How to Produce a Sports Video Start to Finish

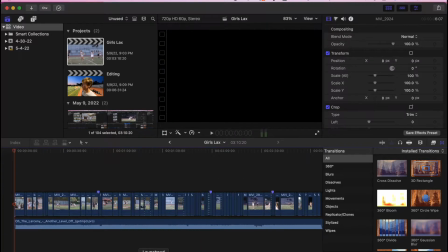Okay, so now that we are done with that, and the next step is to add in our Wildcat Films intro.
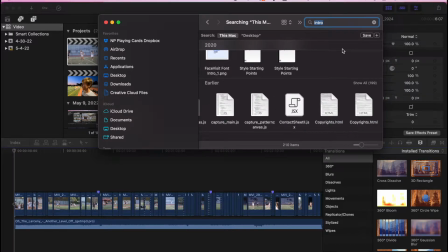If you don't already have it saved on your computer, it should be in a Google Drive somewhere.
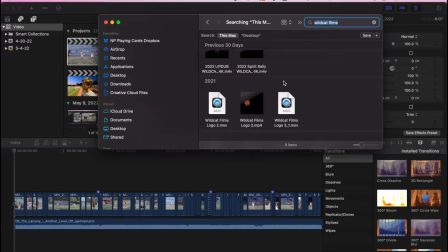If you don't know where it is, just text me or Connor or someone else on the video team that knows, or the teachers.
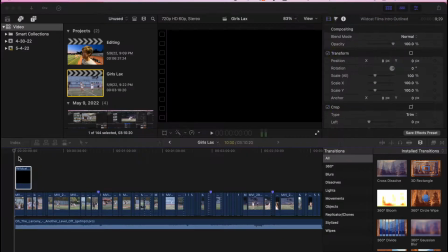But the one I'm using is called Wildcat Films Intro Outline.mov. And you want to make sure you put that in the beginning.
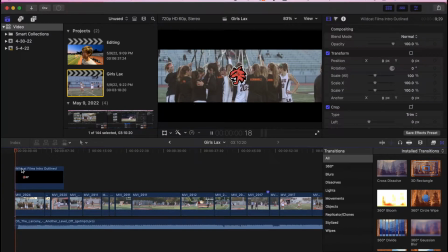That's standard protocol for the branding of our YouTube channel. It'll fade away.
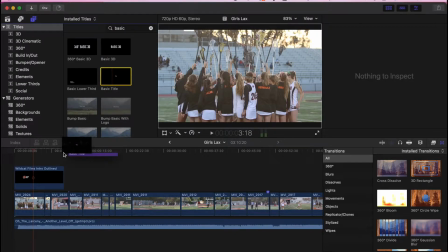And then we can add some big text. I just like to use a basic title, Girls Lacrosse. And just choose a nice clean font that you can read against the background. Boom, something like that. Works perfectly. And I sync that to the music as well.
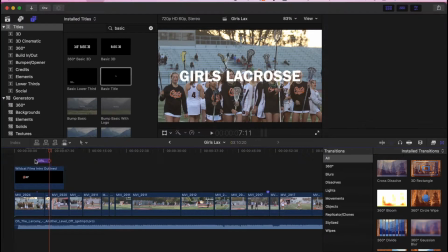Boom, okay, I sync that to the music.
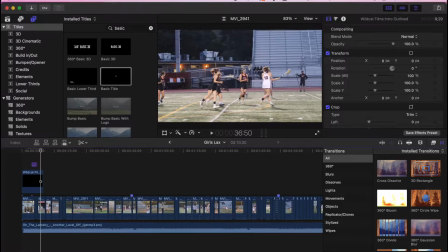And the next step will be to add the credits at the end of the video.
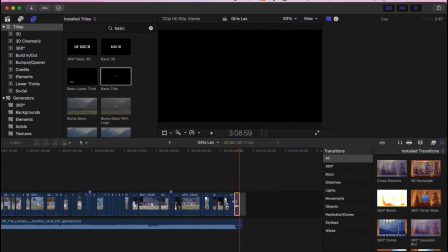Sometimes if we do interviews, we would have the interviews either in between this montage or afterwards. Lately I've been doing them afterwards, but sometimes if it's a pretty short interview, it could be nice to have it just in the middle of the montage with the music quietly playing in the background.
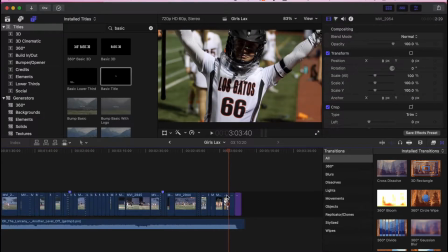But for this video, we didn't get interviews, so we're just ending it after this montage.
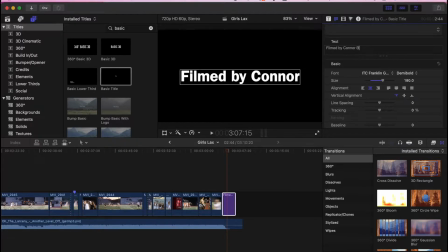Filmed by Connor Blum. Edited by Micah. And Just make it small somewhere. And I'll just have that lightly fade out.
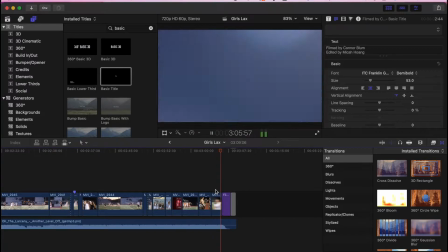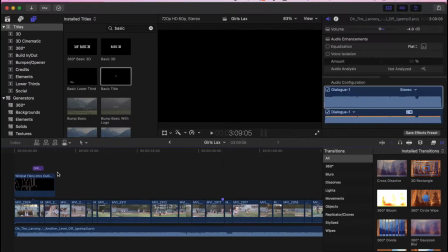Alright, so now that we're basically done with everything,
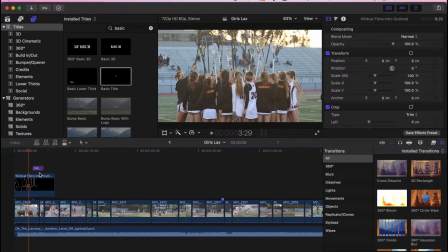the last thing we want to do is mess around with the colors to make sure that all of them look cohesive. As you can see, this first clip over here, it's a little bit too bright. The sun's sort of doing some weird things to the camera.
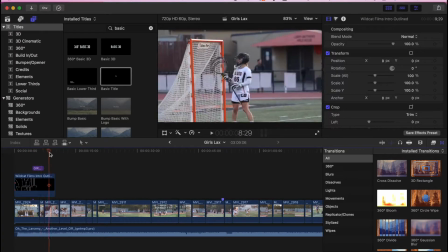You can see this color versus this color is very different. These are a lot cleaner.
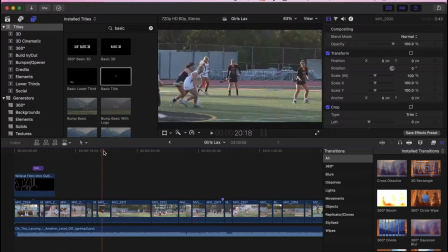We want the colors to look like this. Some of these are also a little bit blurry.
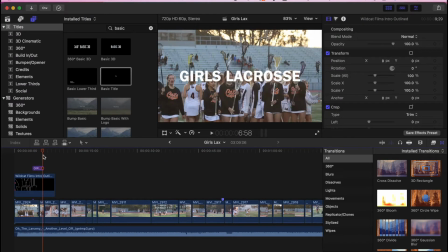It depends on your program, but again, you can do this no matter where you are. Just figure out how to do it.
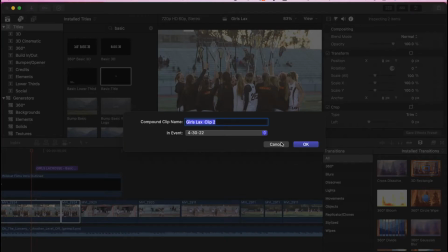If you don't know, just ask someone or Google it. So I'm going to group these clips into one so that I can edit the colors together.
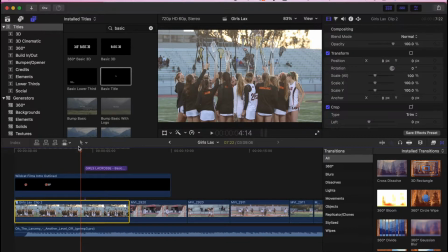And for Final Cut Pro's Command 6, I'm noticing that it's a little bit too bright, so I'm bringing the global brightness down a tad bit.
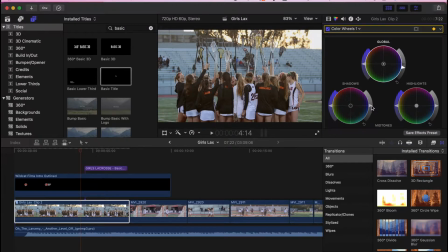The shadows are a little bit too bright as well. As you can see, the blacks look sort of too gray almost. So we want to bring that down to make sure that looks right. Highlights look pretty okay, so I'm just going to leave it there.
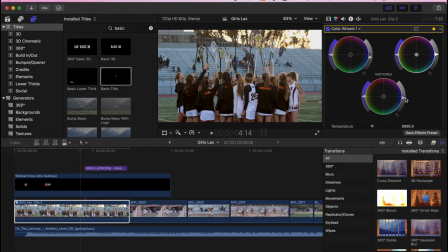Putting the midtones down for whatever reason gives it a more cinematic feel. I always like putting the midtones down in almost every scenario.
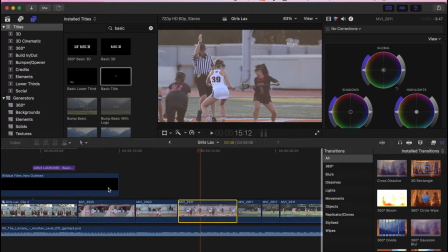Yeah, this one definitely needs changing. So this is sort of like the one in the beginning. I'm going to decrease the global brightness a bit.
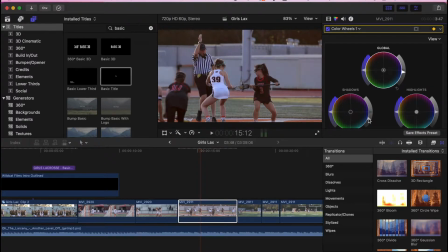Decrease the shadows a lot. Decrease the highlights maybe a tad bit. Midtones for sure. And global brightness back up.
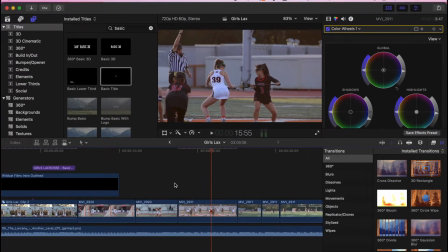I'm noticing the colors are a little bit pinkish, so I'm gonna move the colors down towards the greens, which is the opposite of pink, just a tad bit, and then move that up to balance out the colors. That looks, yeah, a lot better.
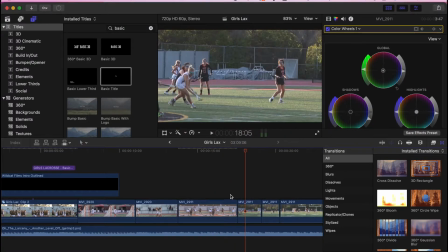I think these are shot at pretty much the same, yeah, this is 2911 and 2911,
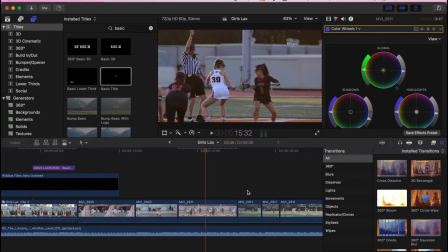so I should be able to just copy and paste the color settings onto this one.
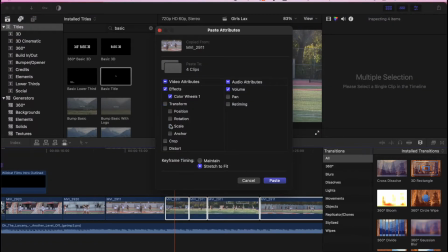Shift Command V, paste the color wheel effects. Boom.
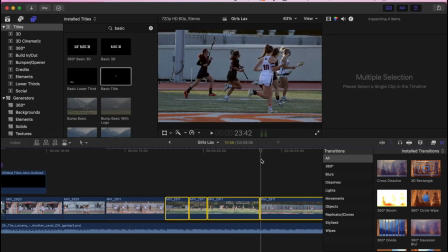There we go. Yeah, looks a lot better. So you sort of get the idea now.
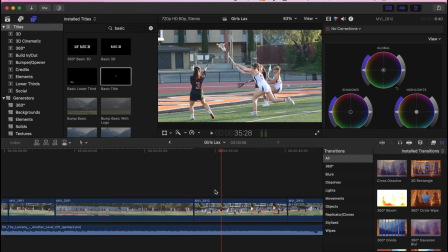I'm just going to do this for all of the rest of the clips.